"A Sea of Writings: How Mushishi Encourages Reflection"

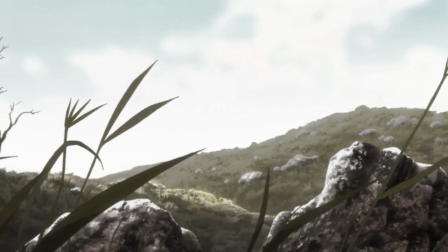That is not to say that she does not wish to be rid of her affliction,
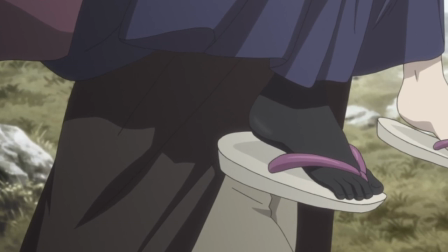but that she does not need to kill parts of herself to be free one day, and that's a beautiful affirmation of self.
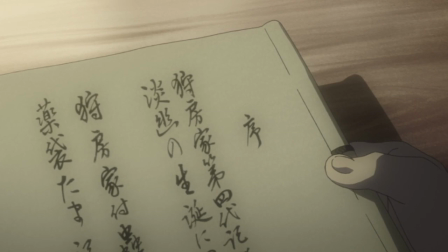One of the many possible takeaways from the sea of writings is that even the destructive parts
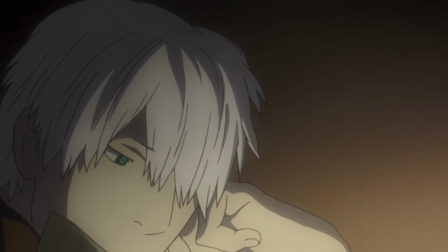of ourselves that hurt us need not be denied as being a part of ourselves,
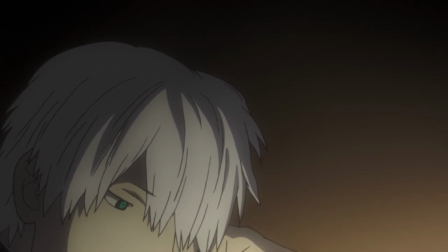even as we try and move on from them.
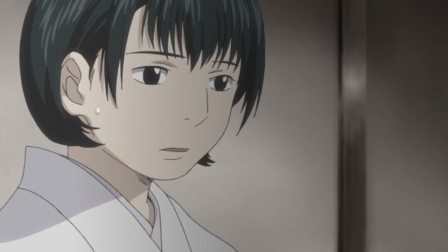Mushishi's structure enables a plethora of interpretations from its stories, because even as it provides the context and the hints of answers,
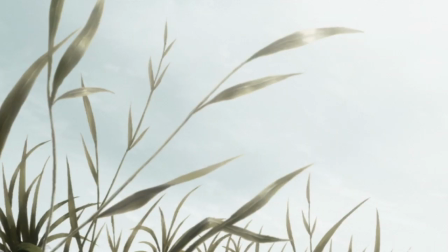it does not spell out what the audience necessarily should take away, instead leaving us to reflect on what the story means to us,
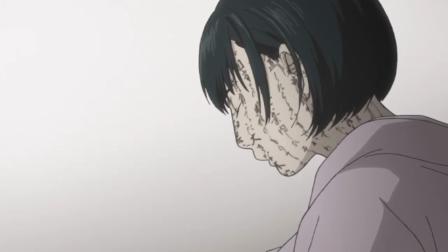to the individual. You can read the story as an allegory for how to handle negativity in one's life,
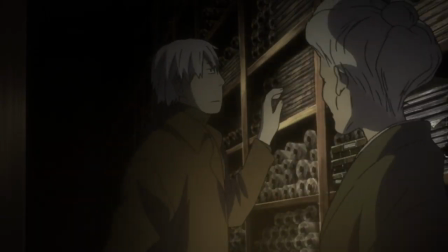you can read it as a story about how we must preserve our familial or personal history and hold it in high regard,
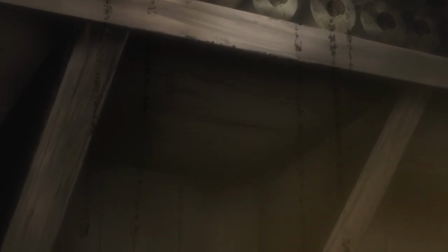or you can read it as a literal fantastic experience and about a dozen other ways,
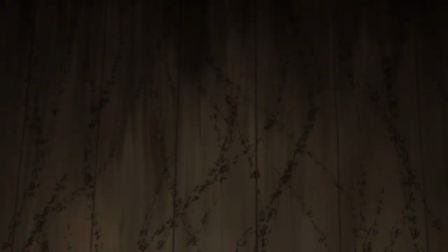and in that way I think the story's ability to tackle these grand philosophical philosophical ideas, even as it comes off as the personal story of one girl,
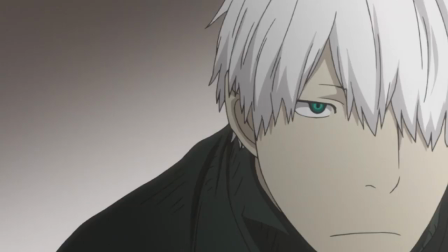is a testament to the way that Mushishi structures an episode.
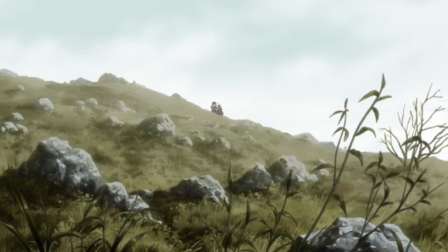Most of the meditative feeling I get from the story comes from a production level, although the slow pace of the story certainly helps in that regard, another point towards the structure.
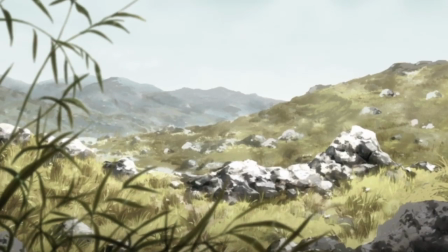The sound design of a sea of writings is sparse, there's a lot of silence or quiet atmospheric sounds like wind blowing and wood creaking.
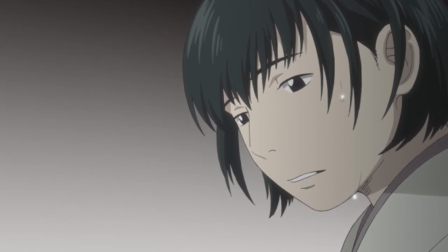There is some intensity to the sound design of the show, the opening has a brooding, ominous feel to it, an ephemeral, dark humming.
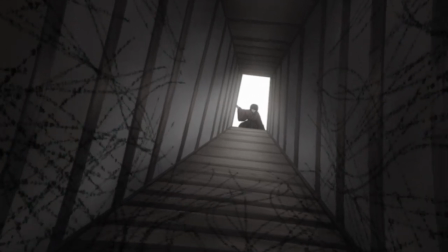Then when the bookworms escape the music gets loud, anxious, and excited.
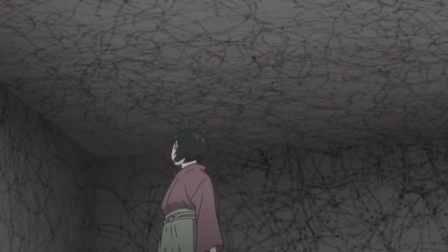And of course the actual noise they make, sounding like hordes of insects skittering, is all a motive of the fear the audience should feel.
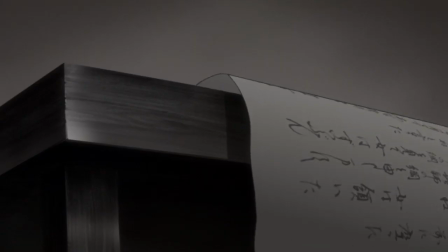The beginning is the unknown, what is the reason for all this writing, what mooshi could be responsible?
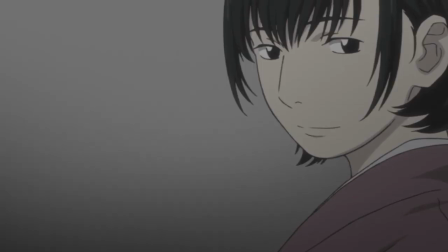And then as the bookworms escape Ginkgo is nervous, scrambling. But notably, the skittering sounds slowly fade as Tanyu takes control of the situation.
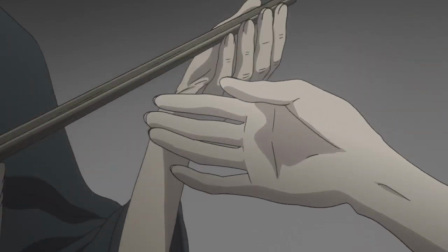It is a representation in audio what we learn through the story.
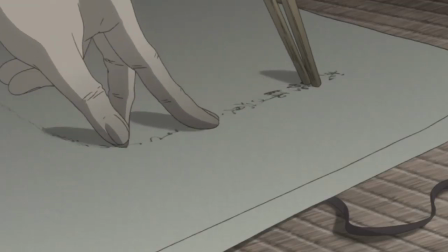By the time that Tanyu begins to place the bookworms back in their parchment, they're no longer the unknown,
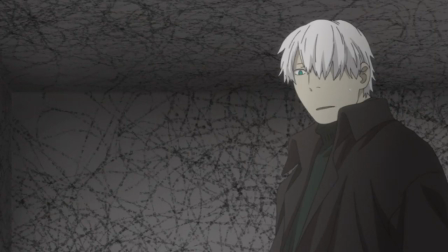no longer something to fear and want to destroy simply because they are different.
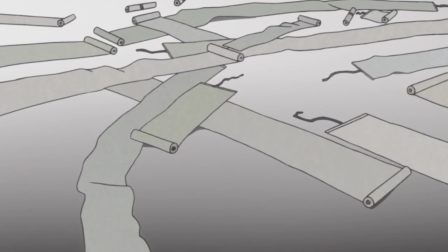And that unification of writing, literally this fear of difference is a concept that Tanyu makes clear in the opening half,
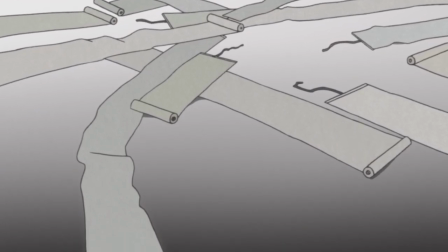and the evolution in the sound design is amazing.
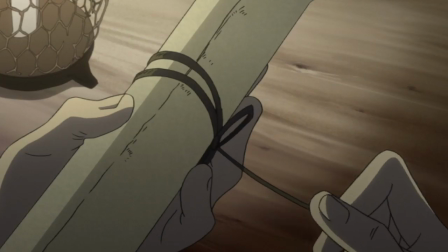The majority of the soundtrack in this episode contains simple instrumentation and melodies that don't overstay their welcome,
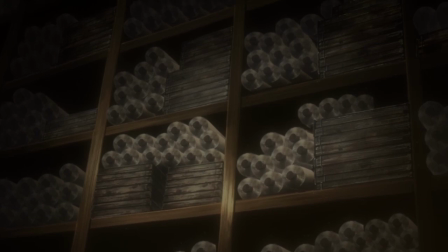and in doing so empower the sense of reflection and serve to highlight the return of the atmospheric noise and especially the silence.
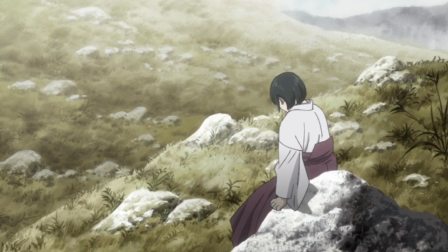Visually the color palette stays on the darker side with muted and subdued color choices, matching the melancholic vibe of the story and the music.
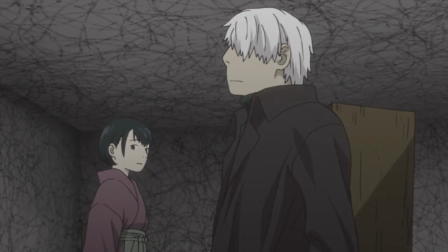The elements that will always stick out to me from this episode is how the words are truly like insects both in their sounds as previously established,
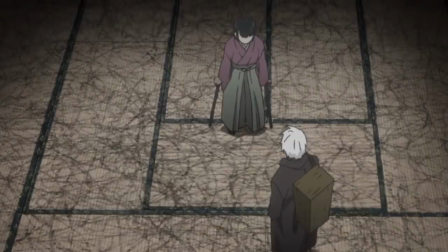but also how they move like ants or centipedes.
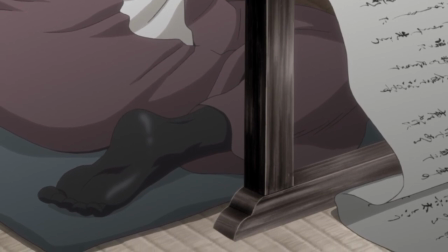The way that Tanyu's leg is almost like a store of ink and how the way she writes is by drawing from it through her body and laying out the words with her hands.
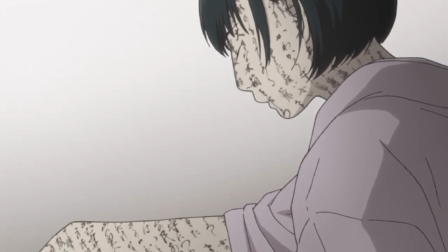It's such a simple and yet brilliant way to show how the writing process slowly removes the mushi from her body
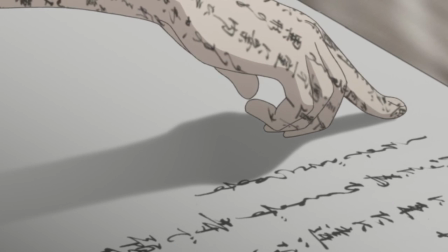and is handled so elegantly it's hard not to hold your breath when she places her finger down on the page.
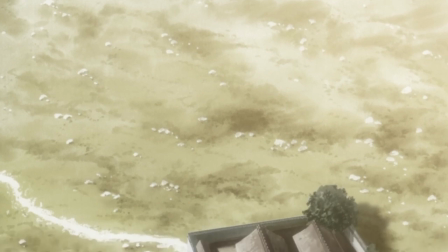Mushishi's A Sea of Writings is a treasure trove of meaning,
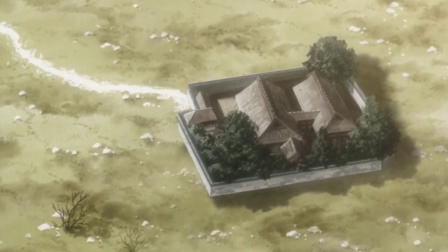able to tell the simple story of one girl in a way that leads to questions about the human experience, empowered by its structure and its production.
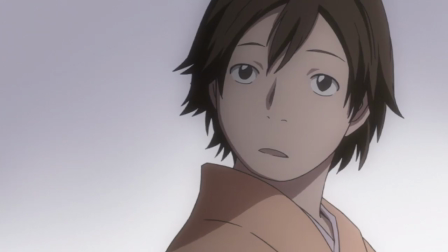Mushishi is not the kind of story that I think should be marathoned, mostly because of how thought-provoking the episodes are.
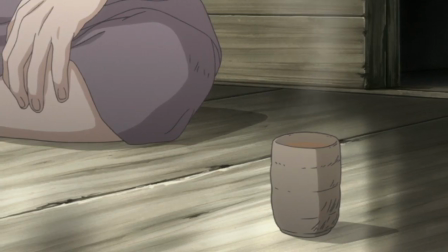It's the kind of story that deserves your rumination and your reflection, the kind of deliberate anthology that raises new questions for you to consider.
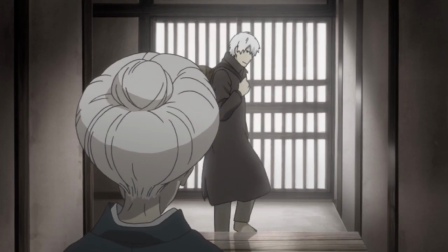The episodic nature, the way it's structured to provide a personal look at its characters,
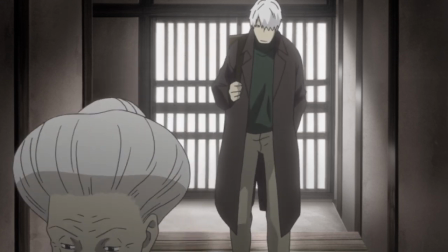the melancholic tone that is reflected in its visuals and its audio, these speak to how a sea of writings,
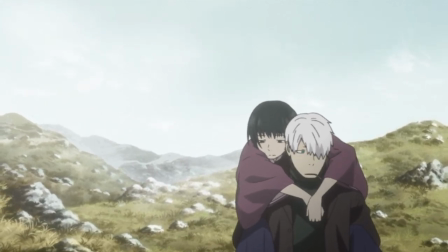and Mushishi as a whole, is so effective at capturing the viewer's imagination,
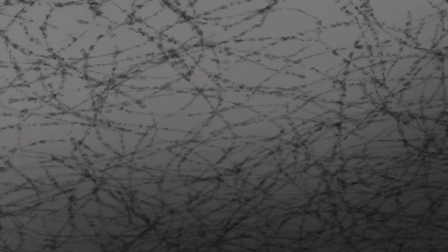placing them in a position to be asking deeper questions, suggesting answers and then allowing you to consider your own conclusions as the credits roll.